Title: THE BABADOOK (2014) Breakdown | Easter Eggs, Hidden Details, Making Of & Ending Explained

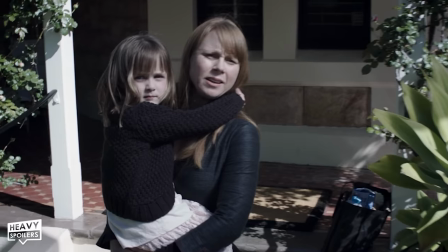(12:16)
He's at a disadvantage due to not having a father and not many kids know what it's like to grow up without one.
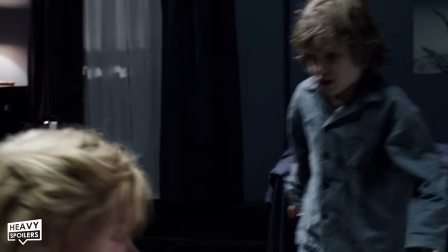(12:22)
It's one of those things where unless it happens to you you can't really comprehend it and thus Amelia begs for medicine to help keep him sedated.
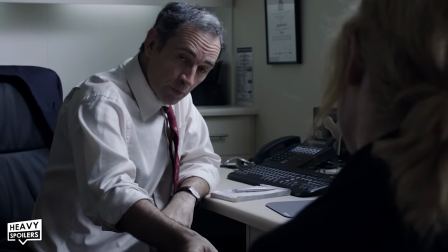(12:30)
He says...
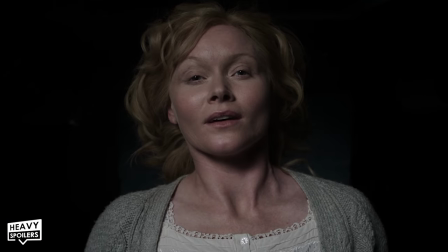(12:33)
And at this point we see a real change in Amelia. She goes off to bed and floats down from her dream peacefully smiling as she lands on it.
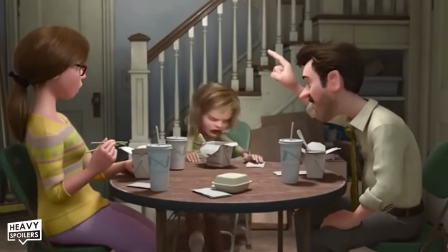(12:41)
Trying to read into the symbolism as a parent here I think that this is kinda how you have a really tough day with your kids but them just saying I love you honestly it makes all the difference.
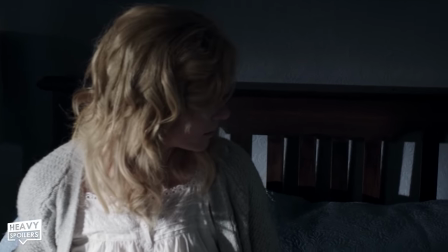(12:50)
I think it can also show how quickly that depression can change and how you can be down one moment and then happy the next.
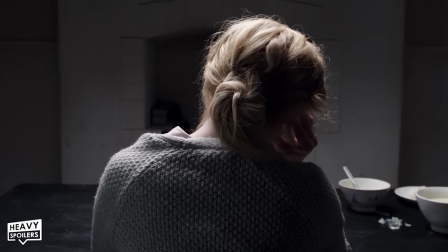(12:56)
The problem with depression is that when you're in it you feel like it's never gonna end and it tricks you into believing that it's always been that way.
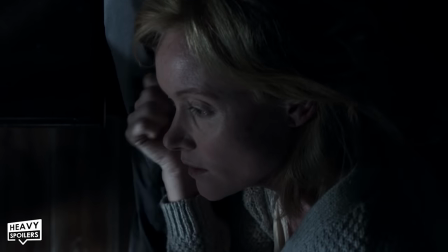(13:04)
However as we all know you can get to the other side but it's just about getting through those really down moments.
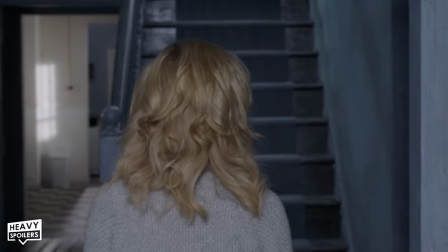(13:10)
The happiness is shattered when there's a knock at the door and we see that the book has been reassembled.
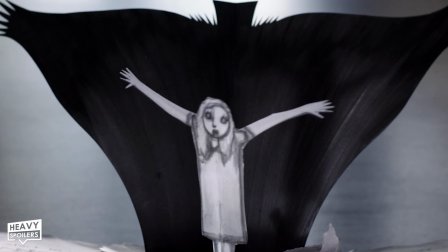(13:16)
This shows Amelia standing in the Babadook's shadow with her arms stretched out like a demonic angel.
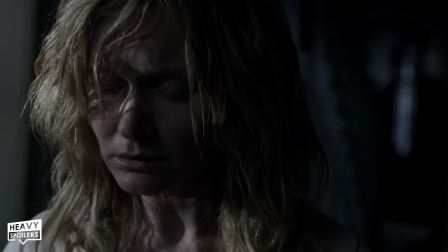(13:21)
In the book she sees herself killing the dog and this is something that she ends up doing later in the movie.
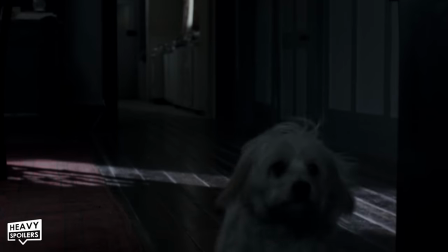(13:26)
This part represents how the Babaduck could be possessing her and we see how she becomes the villain later on.
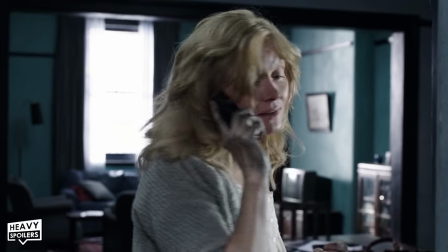(13:32)
It's very much taken over her identity and this is something we get hinted to at in the police station.
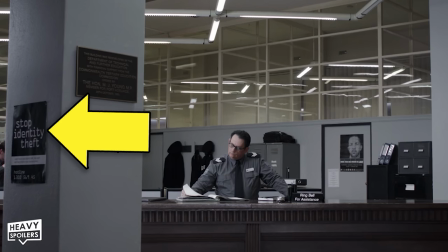(13:37)
When Amelia goes to try and get help from them we can see a sign and it says stop identity theft.
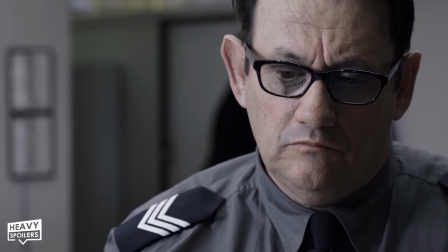(13:43)
The police don't end up helping at all and this is kind of a comment on how useless they are when it comes to mental health issues.
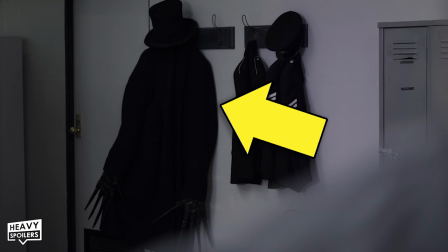(13:50)
Amelia ends up seeing the Babaduck's coat hanging up and after this she then flees the station.
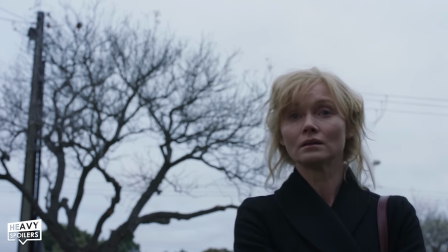(13:54)
Picking up Samuel we see Mrs Roach from before who seems to be the only one that actually likes him.
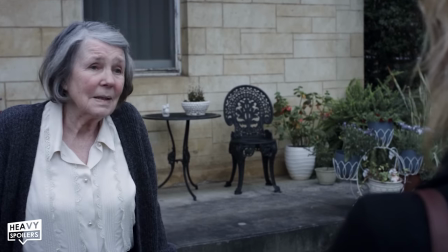(14:00)
Like I said she's very much what the future could have in store for Amelia but it shows that people can still end up happy.
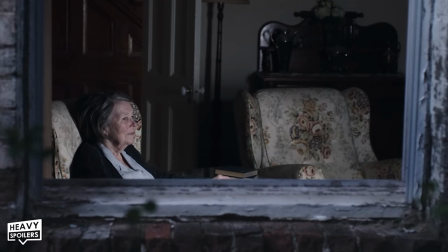(14:06)
When we saw her watching the TV show she was smiling away showing that there is hope but it comes with self acceptance.
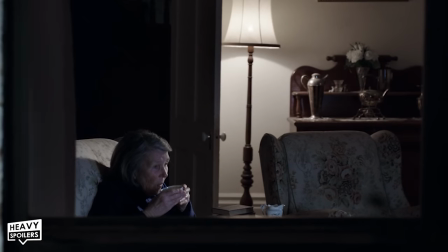(14:12)
In a scene at roughly the 45 minute mark we also see her sat watching TV and can hear the film playing in the background.
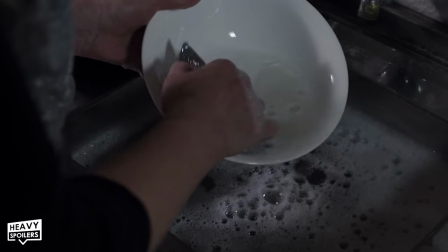(14:19)
This sounds exactly the same to what Amelia watched before and it's somewhat showing the life that she could have.
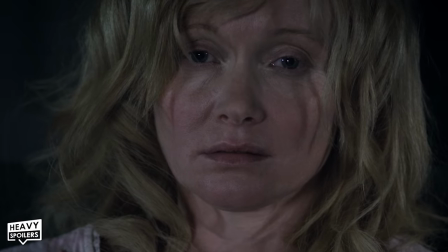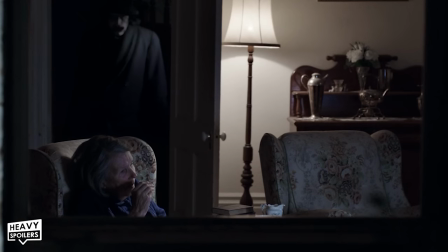(14:33)
One thing you might also notice as well is that you can see the Babaduck standing in the doorway looking creepily at Mrs Roach.
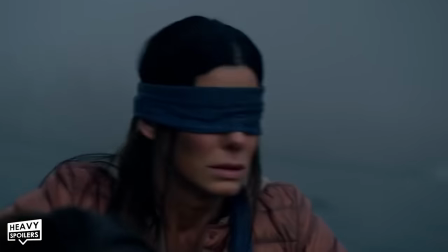(14:39)
Completely missed this on like my first 8 watches and then going back through this breakdown I spotted it and was
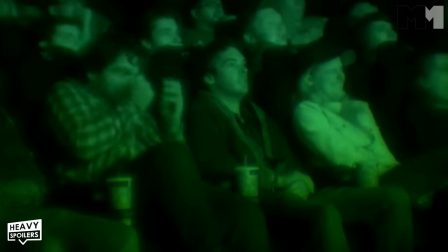(14:45)
like...whoo...caught me off guard and yeah I really appreciate when a movie scares me just like this.
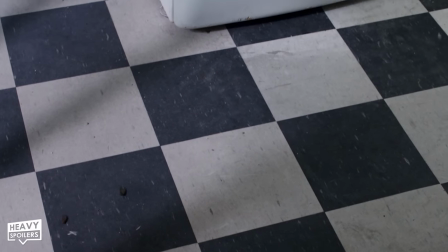(14:51)
Now in the house bugs start to overrun it which is something that people with psychological issues often say they end up seeing.
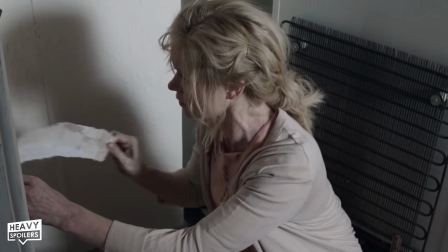(14:57)
Digging into the walls this is a metaphor for her mind and how beneath the surface there could be something hiding.
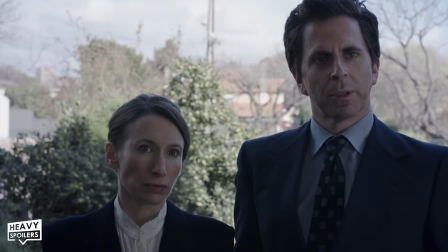(15:03)
Visited by community services they then inspect the house and we see that the hole has been patched up.
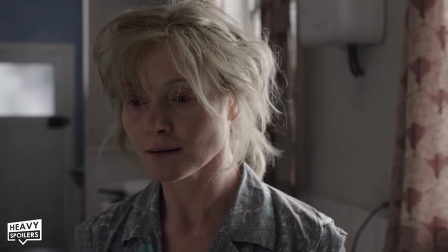(15:09)
This could metaphorically show how she's keeping up appearances and pretending to act like nothings wrong whilst the pair visit.
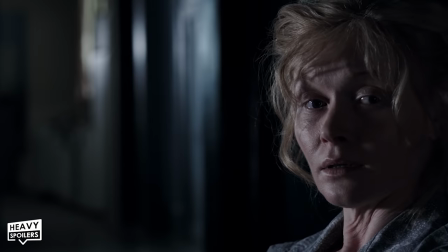(15:16)
Amelia forces Samuel to stay awake even though he's tired and this is because the pills just won't work otherwise.
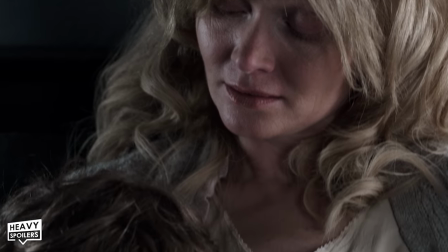(15:22)
Thus she plays the TV and then reads him his story but once he goes to sleep strange things start to happen.
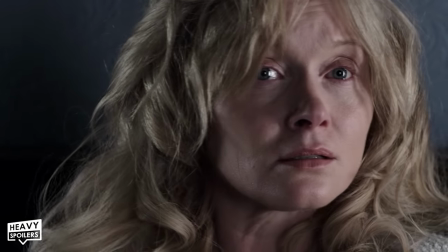(15:28)
We get a flicker of light and then she looks about her bedroom which is when we can once more see a black coat and hat hanging up.
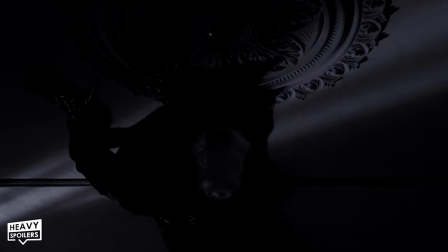(15:34)
That night the Babadook finally comes into the room, moving almost with studded animations and this gives an almost otherworldly feeling to it.
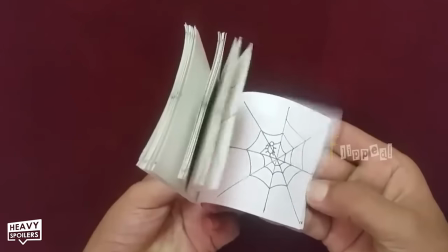(15:42)
I kinda saw this as making it almost seem like flicking through a book which of course ties in with how it was first introduced.
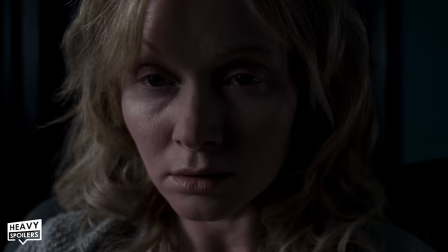(15:48)
Amelia tries to stay awake and she watches the TV which is when we get a silent film esque story playing out.
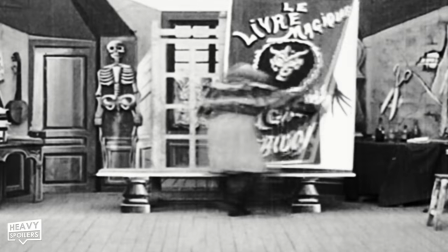(15:54)
This shows the Babadook and the black and white style to it of course also mirrors the colours of the creature.
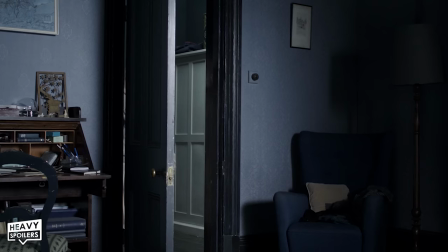(15:59)
Unable to sleep she stays up all night and in the mornings too tired to even feed her son.
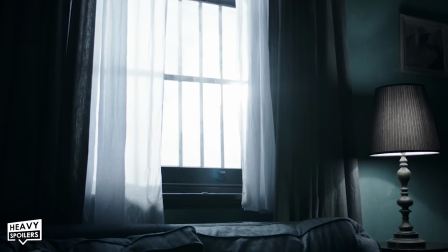(16:05)
This is a clear form of neglect with her not having any food in the house at all.
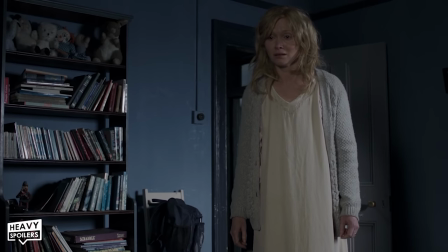(16:13)
She apologises but you know it is pretty harrowing looking at how anger can cause you to do something you'll regret.